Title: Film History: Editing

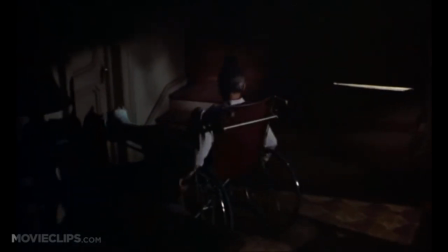982s
When he is in danger, the audience feel this as well, as they are taken along for the ride. Hitchcock used storyboards extensively for his films.
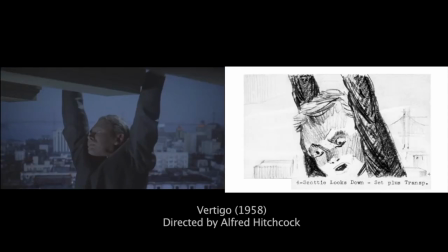990s
This meant that he knew exactly what he wanted out of his films before shooting, so in a sense he had already edited his film, before the footage had been taken.
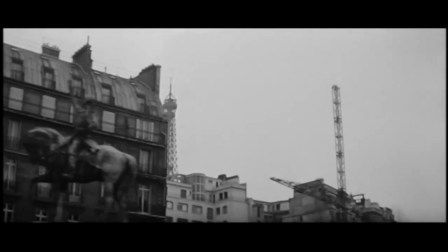999s
La Nouvelle Vague or the French New Wave gained popularity
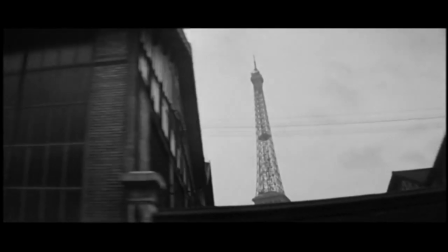1003s
around 1959 with the release of Francois Truffaut's Le Quatre Decoe or in English The 400 Blows,
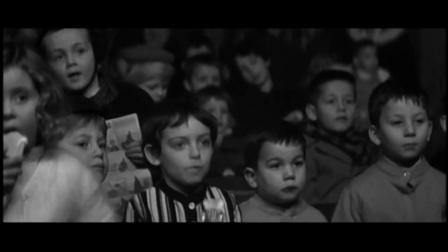1010s
as well as with Jean-Luc Godard's A Bull de Souffle or Breathless.
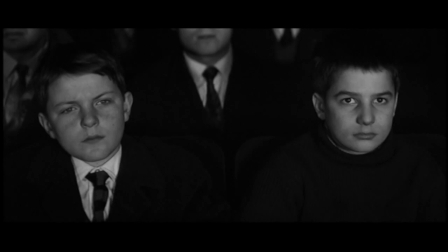1015s
These films were game-changers in movie history. The style of filmmaking was the departure from what were the already established rules of filmmaking.
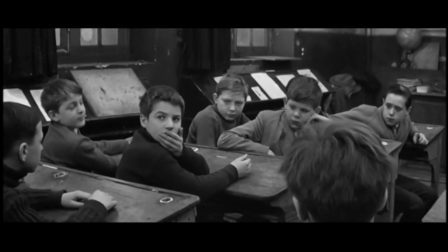1023s
Before the French New Wave, film had its own very strict language, it was done in a way that was supposed to be seamless.
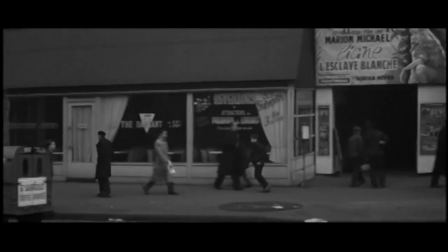1030s
The editing was invisible.
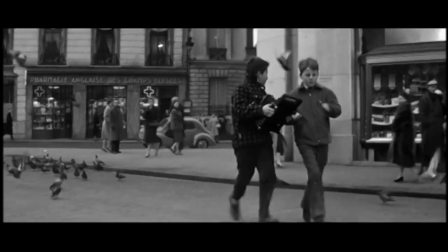1032s
However, the French New Wave would use jarring cuts, camera movement and unconventional shot arrangements, which made the audience more aware that they were watching a film.
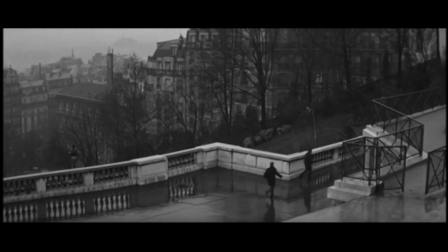1042s
Mise-en-Cene was an important part of this new style. This is basically what's in each shot, and how it is arranged.
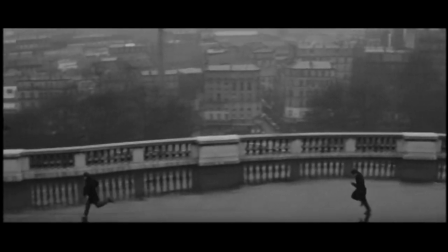1049s
The films from the French New Wave would have been shot in places that already existed, rather than having sets created specifically for them.
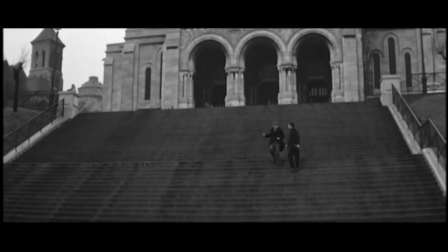1056s
This was cheaper to do and gave the films a more grounded feeling. This also went hand in hand with the fact that these films would often address social issues.
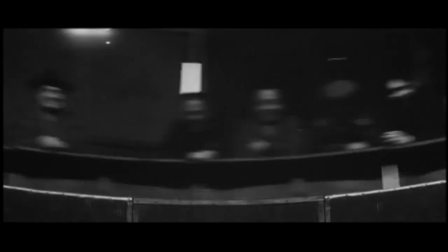1065s
The idea that a director could use a camera like a pen in order to convey a message also came about during the French New Wave,
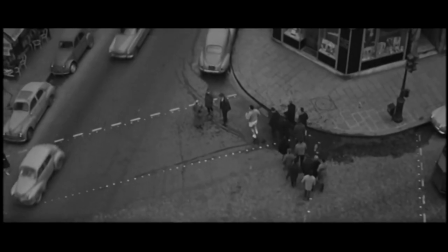1072s
meaning that a film was seen as a director's vision as opposed to just being a studio film.
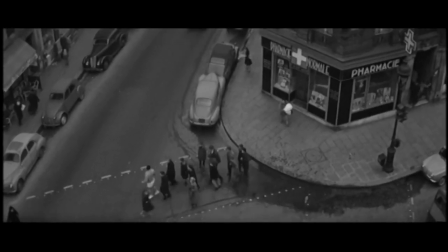1077s
Within this film style, filmmakers such as Trofeu and Godard would often film a handheld.
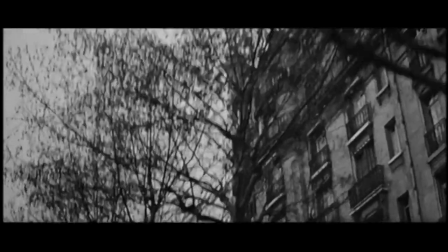1082s
This was not only much more practical, but also helps with the idea that traditional film rules had to be broken.
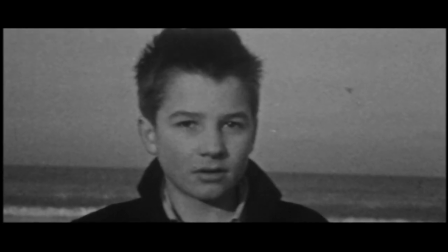1088s
Another distinct feature of the French New Wave was having less establishing shots. The French New Wave also found a new place for the jump cut.
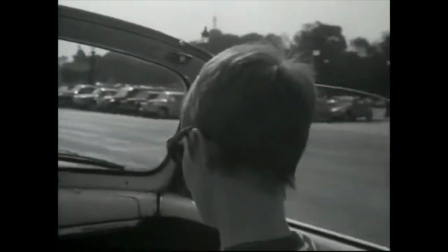1096s
In Breathless, these were used in a way that seemed much more jarring, but innovative nevertheless.
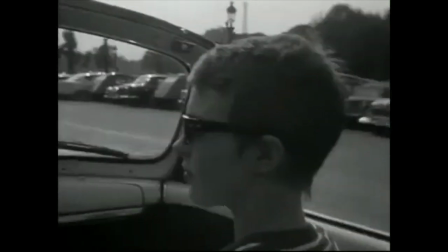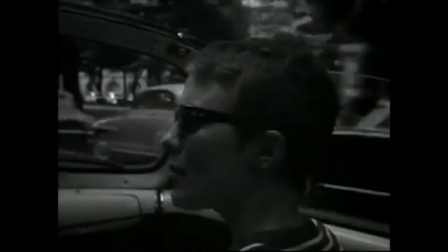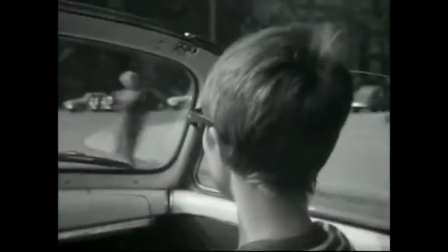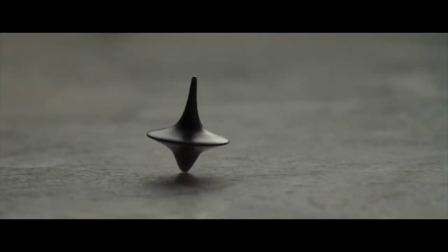1117s
Christopher Lowland uses cross-cutting in most of his films. Inception is a great example of this technique.
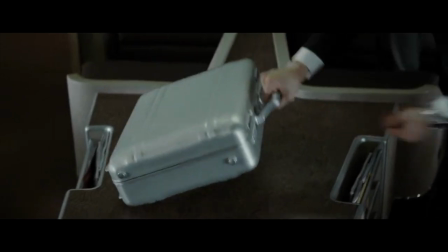1123s
In this film, a group of people use shared dreaming technology in order to influence a person's way of thinking.
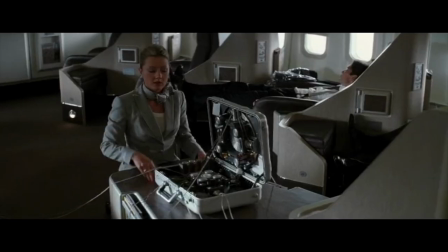1129s
The group can create several layers in their dream, meaning that they're dreaming within their dreams.
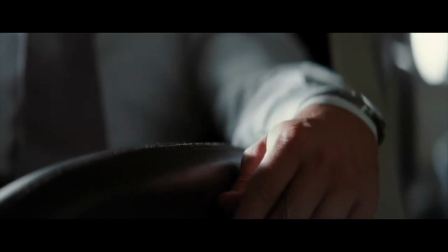1135s
Their experience on the deeper levels are influenced by the first level, so when this van starts to spin,
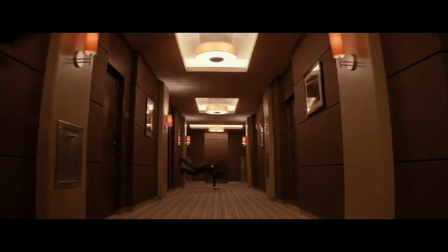1141s
those who in the second dream experience the same spinning sensation. Cross-cutting is used to show that two events are taking place simultaneously.
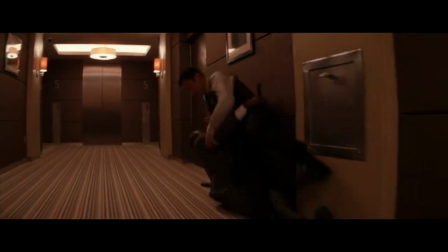1149s
The storytelling is made much more suspenseful, with the sense that there are multiple scenes of action taking place at once.
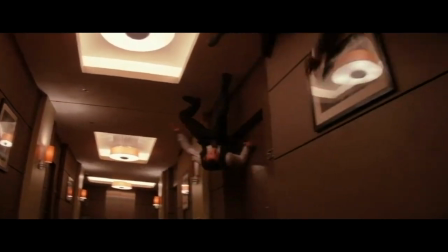1156s
We can see that each dream layer influences the other, so the stakes are much higher for the characters.
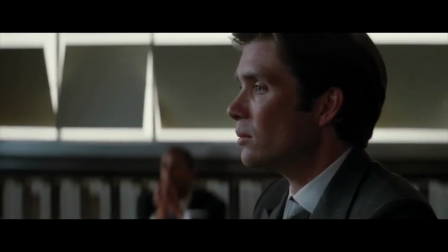1161s
Another aspect of this technique allows for the withholding of information. Each layer of the dream is following a different character, and they are all dealing with their own problems.
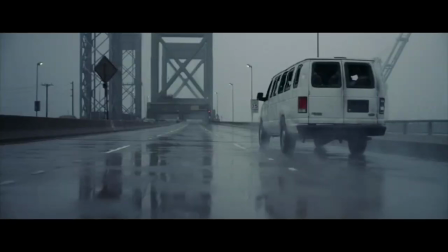1171s
Yusuf is trying to protect the group long enough that he can start the kick by driving off of a bridge, Arthur has to get the group into an elevator and rig it with explosives,
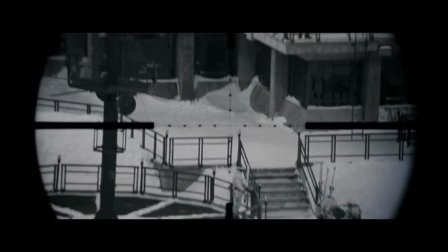1179s
and the final group are trying to complete their mission. While the audience watches one layer, they know that there are other characters in danger, however they cannot always follow them.
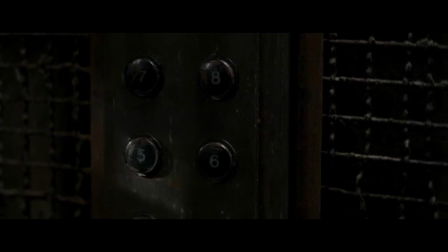1189s
Another great aspect of Inception is the non-linear storytelling. Throughout the film, references are made to the situation with Cobb, his children and his wife.
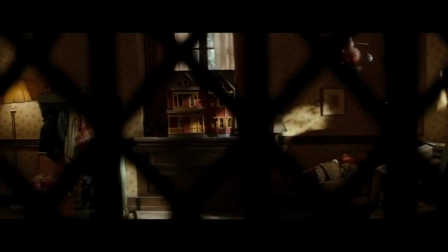1197s
However, a great deal of what really happened is learnt through the eyes of Ariande when she visits Cobb's dreamscape.
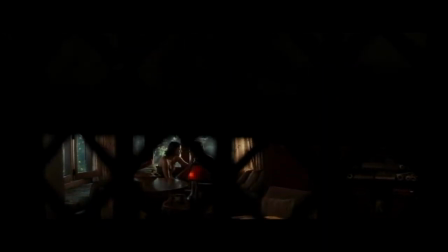1203s
Cobb's backstory is told slowly because it places emphasis on how important it is. This makes it seem really mysterious, and even sinister.
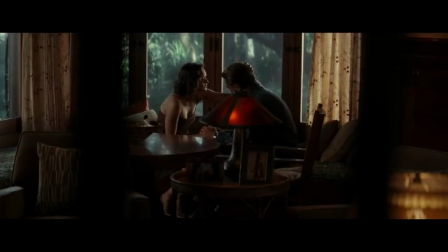1211s
It preys on the audience's mind. This is why when we finally get to the elevator scene, the audience really wants to know what's happened with Cobb's wife.
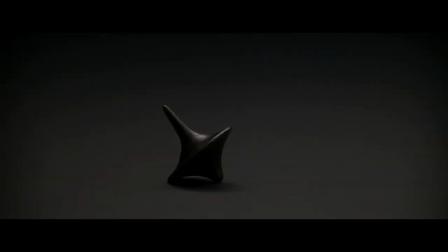1219s
Of course, Cobb finally reveals how she died later on. He then tells the motivation behind it almost at the end of the film.
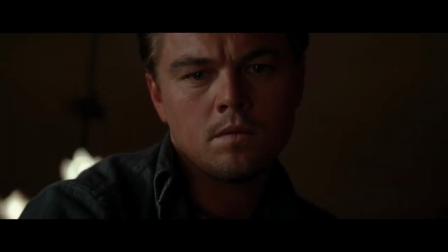1226s
This method of telling Cobb's story keeps it interesting.